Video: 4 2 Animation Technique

Have you ever wondered how animation works? Hi! In this video, we will discuss the fundamentals and timing of animation. We will learn animation techniques by applying the fundamentals, timing, and examples of animation. Let's begin by discussing the 6 fundamentals of animation. Speed is the first fundamental that we need to learn in animation because we can control how an object moves, whether it's moving fast or slow. These are 2 things that you should know about one speed.
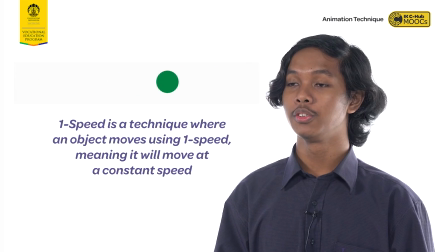0:57 First, one speed is a technique where an object moves using one speed, meaning it will move at a constant speed.
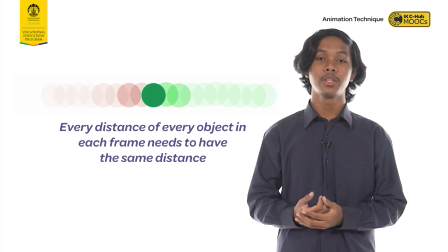1:04 Second, every distance of every object in each frame needs to have the same distance.
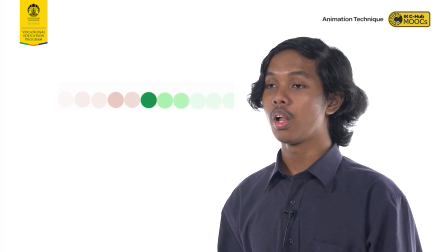1:10 For example, in this animation, I've created a ball moving in a straight line from right to left using the same speed.
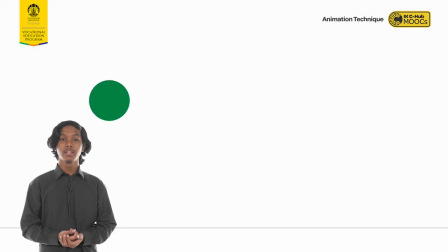1:18 If you pay attention to each frame I've created, the distance from each frame has the same length.
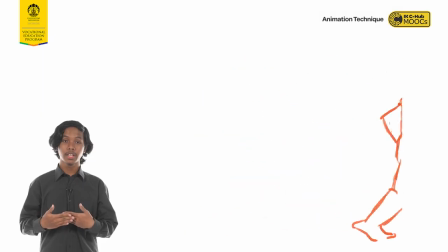1:25 The closer the distance of each object in every frame, the slower it goes. And the further the distance of each object in each frame, the faster it goes. After learning the first fundamental, we can now move on to the next one, through acceleration and deceleration. We can play the movement of an object in animation. This technique helps enhance the movement and fluidity, giving a smoother look to your animation. So keep in mind that acceleration and deceleration help you learn timing. Acceleration means speeding up, while deceleration means slowing down. How do we use acceleration and deceleration in animation? We can use it through distance in each framing.
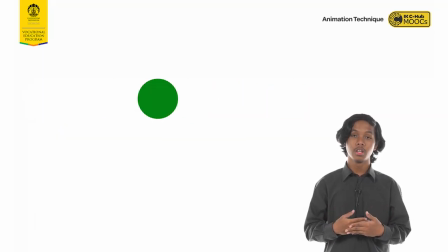2:10 The closer the distance is, the slower the object moves, while the further the distance is, the faster the object moves.
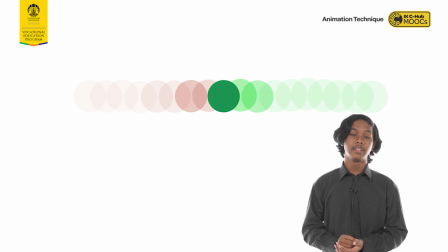2:17 It's similar to the previous one-speed technique, but in this technique, we will use various distance in each frame.
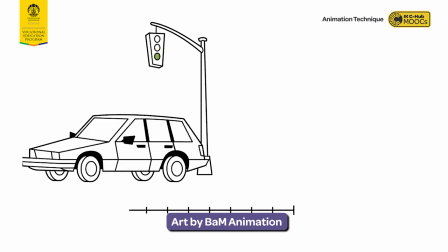2:25 Consider that a car cannot abruptly go from 0 to 60 instantly. It's highly unnatural.
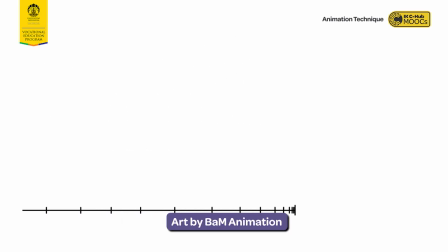2:30 Cars are heavy, and they take time to speed up, and so do all objects, or characters in motion.
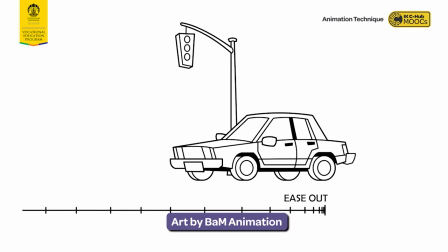2:37 When an object takes time to speed up, we call this an ease out, and when it slows down to stop, we call this an ease in.
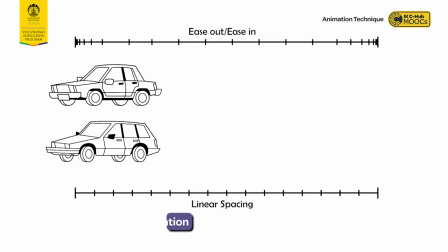2:45 Movement that is eased correctly is more natural looking. Using squash and stretch will make your animation livelier.
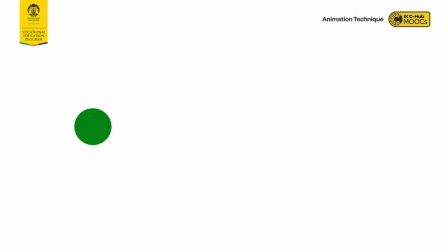2:52 How? Simply squash and stretch to change the shape of your object. We can apply this technique by animating the eye movement.
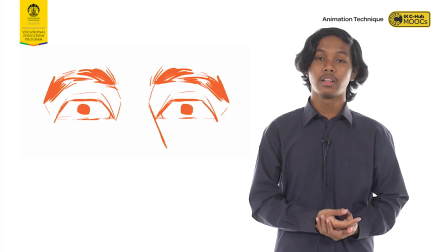3:00 While the character's eye move from left to right, down to up, we need to make it more livelier and more natural.
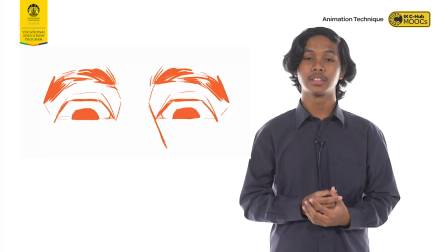3:10 According to the animation, the shape of the pupil stretched while it moved rapidly from left to right,
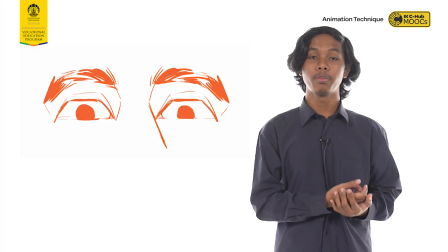3:16 and the shape of the pupil got squashed while it moved up. Other than squashing and stretching the object, you can also make the shape object smaller and bigger.
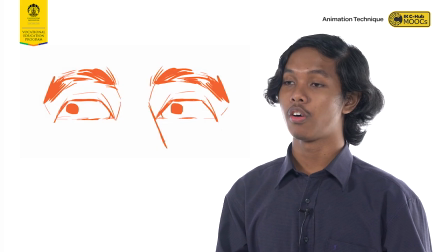3:25 In this example, I changed the shape of the pupil smaller, giving an expression of shock. The fourth fundamental is anticipation. This creates an energy towards an object in animation. You can think of it as a spring. In other words, anticipation helps object give a burst of energy. Just like a spring, before it launches, the first movement is it squash the object first, giving an anticipation before bursting into energy.
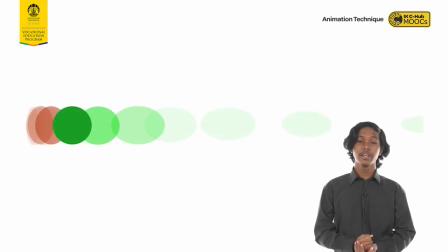3:54 To give a sense of anticipation in animation, we can use the previous technique, which is squash and stretch.
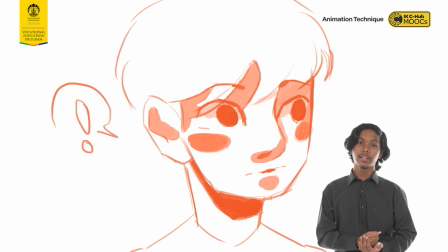4:00 From this animation, we can see that the character's expressions are shocked and shy. To make an anticipation, we can change the angle of the head by tilting his head up. This indicates the character is trying to anticipate shock by showing the expression of curious. Other than using deceleration, acceleration, squash and stretch, and anticipation techniques, we can use the overshoot technique to make the animation more natural and livelier.
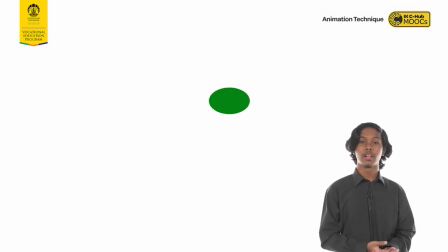4:25 How to overshoot work is we will move backward on the last frame, then move forward again to the last frame to make it jumpier.